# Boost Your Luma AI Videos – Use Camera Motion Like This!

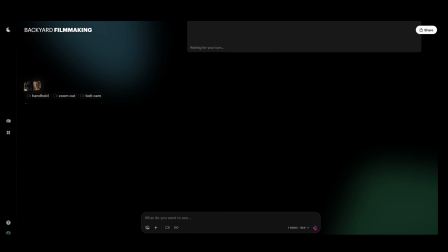(4:09)
And we'll go ahead and generate that.
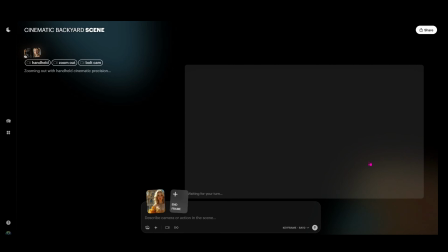(4:11)
And then for this next example, I'm going to show you the other camera motion that I've had a lot of fun with that most people don't really know exactly what it does.
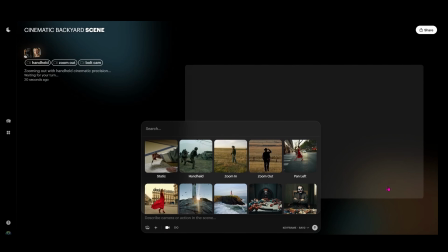(4:20)
So if you come in, I'm going to choose this princess here with the castle behind her just for fun.
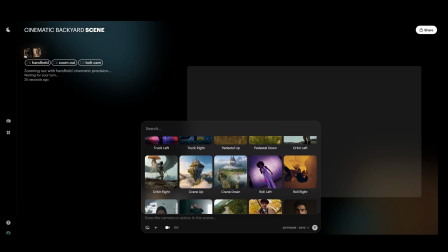(4:26)
This would be a good intro scene for some of my storytelling. So I'm going to go ahead and come in, and this time I'm going to choose this roll left here.
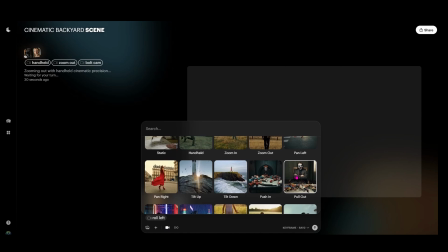(4:33)
And I'm also going to choose this pull out.
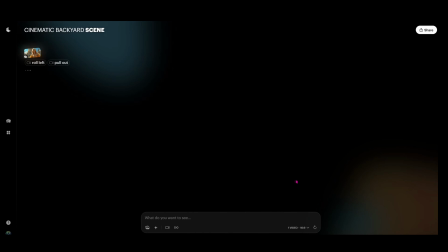(4:37)
Now, while all of those are generating, and we'll come back in just a second to check them out and go a little bit deeper into some things that you can do here,
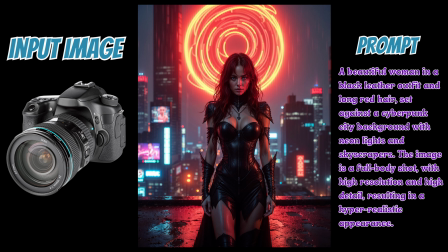(4:45)
let's take a look at the board that I made inside of Luma to show all of the different camera actions that we've got here. So I took one image. You can see here, it is the woman standing,
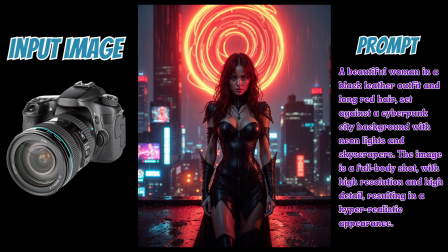(4:59)
looking very fierce on top of a rooftop here with a glowing portal behind her and a cityscape in the background.
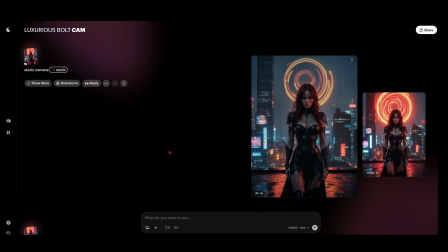(5:08)
So I figured using one image for all of the different camera motions would really give you guys an understanding of exactly what that motion is doing to the photo itself.
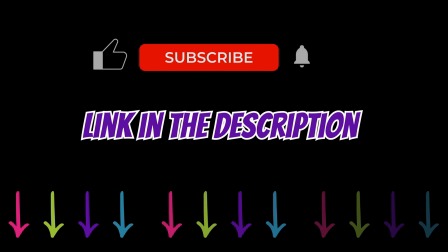(5:19)
So I also created a guide that is
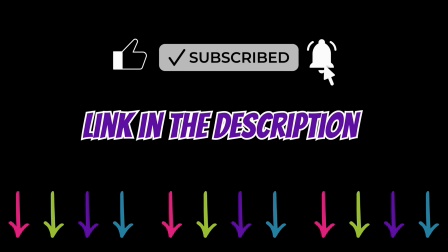(5:23)
downloadable that has each one of these video examples along with the camera motion,
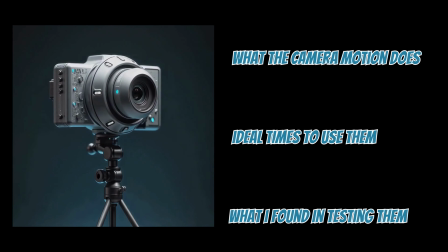(5:29)
what I found it to do, and what I would use it for personally in projects that I would consider the ideal use.
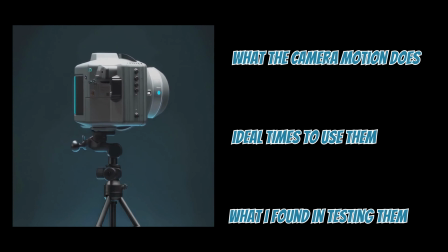(5:36)
Just from the experiments and what I observed as I've been playing with these tools.
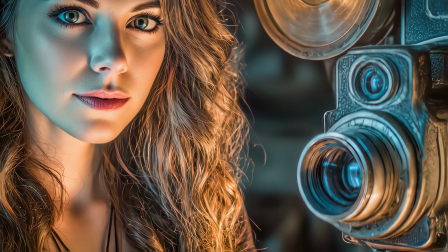(5:41)
So hopefully you guys find this really helpful.
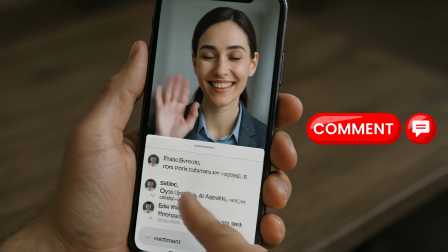(5:43)
If you do, definitely would appreciate you leaving a comment and letting me know so that this video can be seen by even more people.
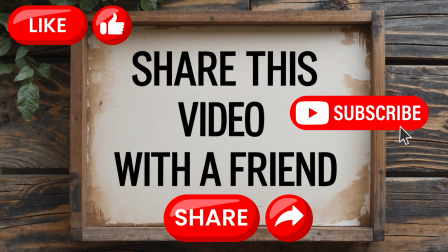(5:51)
And if you haven't already, be sure you give this video a like and subscribe to the channel.
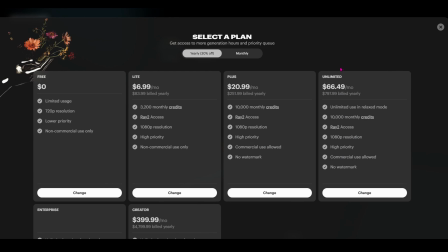(5:56)
I should also mention that if you decide you want to sign up for a membership with Luma,
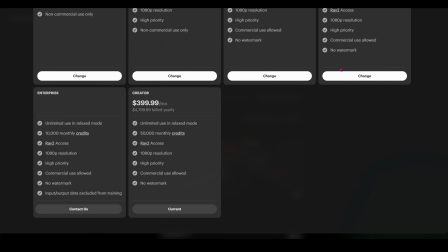(6:01)
there is an affiliate link that you can use that will help support the channel down in the description of this video.
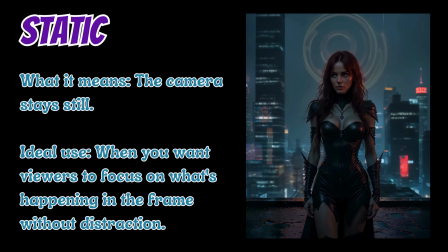(6:07)
Now let's get into talking about these different camera motions and what they do. So the first one we have here is the static. So what that is basically the camera is just going to stay still while there's still motion going on in other parts of the image.
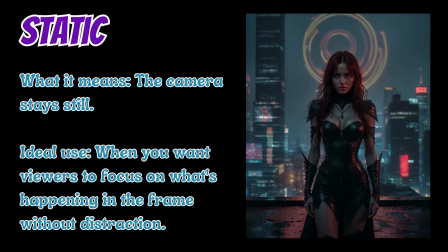(6:23)
This is ideal really for when you want to focus on what's happening in the frame without distraction.
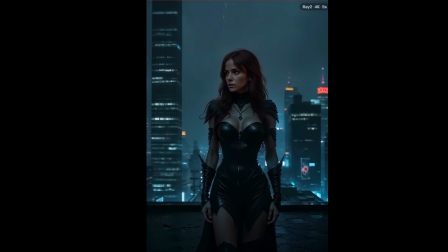(6:30)
So if we take a look here at the Luma example of that static, you can see the camera is not moving.
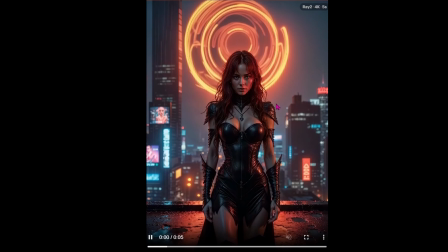(6:36)
There's no real depth being added to the scene or anything like that. But the motion of her turning her head does seem much more dramatic, the light going out behind her.
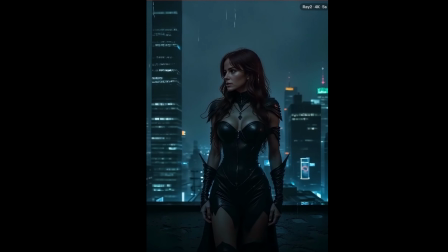(6:46)
You can see where that static effect really helps with this shot if I'm going for like a dramatic closing scene.
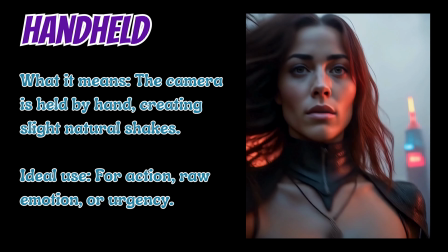(6:53)
Next up, we have handheld. This is, if you think about it, like if you were the person holding a camcorder.
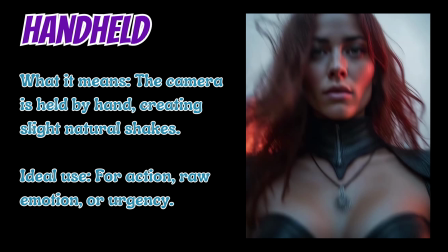(7:01)
It's going to be a little bit shaky, just like it would be if it was a human with a camera, but it is ideal for like action shots or like really trying to convey a sense of urgency or that raw emotion feel to a shot.
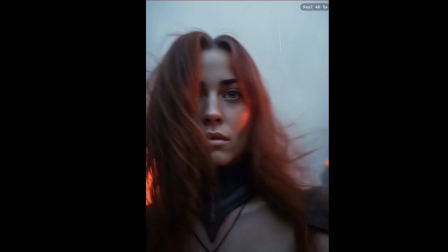(7:14)
So if we take a look at our Luma example here, you can see it really gets rid of everything else that's going on the scene and
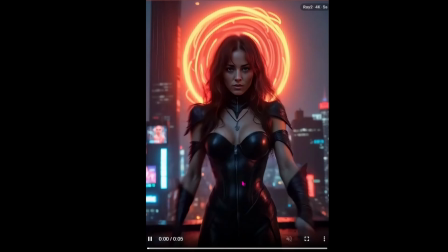(7:22)
just focuses on her and the emotion and her sense of urgency and what she's doing.
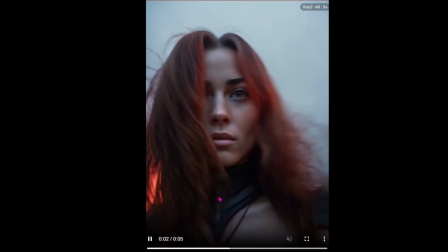(7:27)
Definitely looks like somebody with a camcorder or someone handed her a camcorder and she's just filming up as she walks.
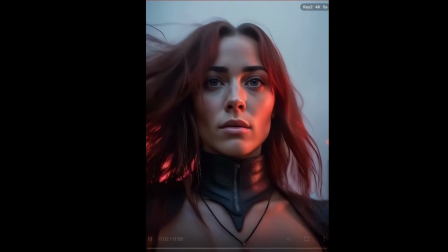(7:35)
Definitely has that shake effect going on. Next up, we've got zoom in. This is basically where the lens magnifies the subject, but the camera is actually seeming to stay in place.
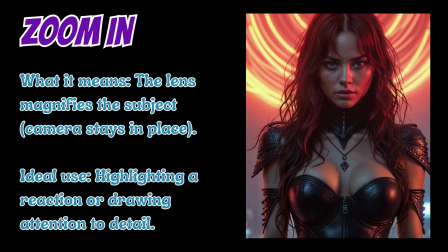(7:47)
So this is great for highlighting a reaction or drawing attention to detail.
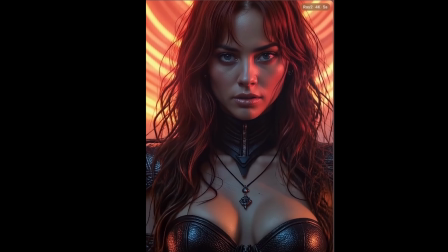(7:52)
Coming in here to check that out, you can see the camera is staying stationary, but it's really zooming into her face,
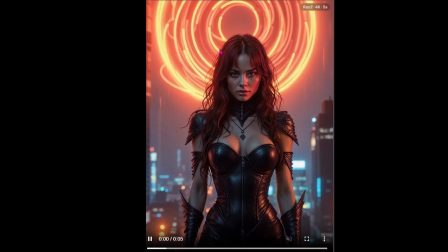(8:00)
gives us a lot of the feel for like the stoic look she has on her face here.
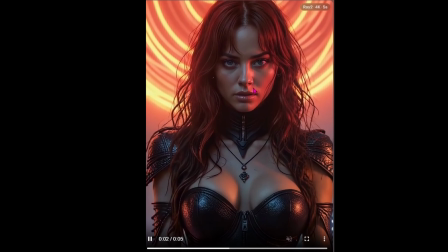(8:05)
I'm really impressed by how it doesn't warp the character at all, especially when you do pull those images in from Midjourney V7 here, those cinematic images.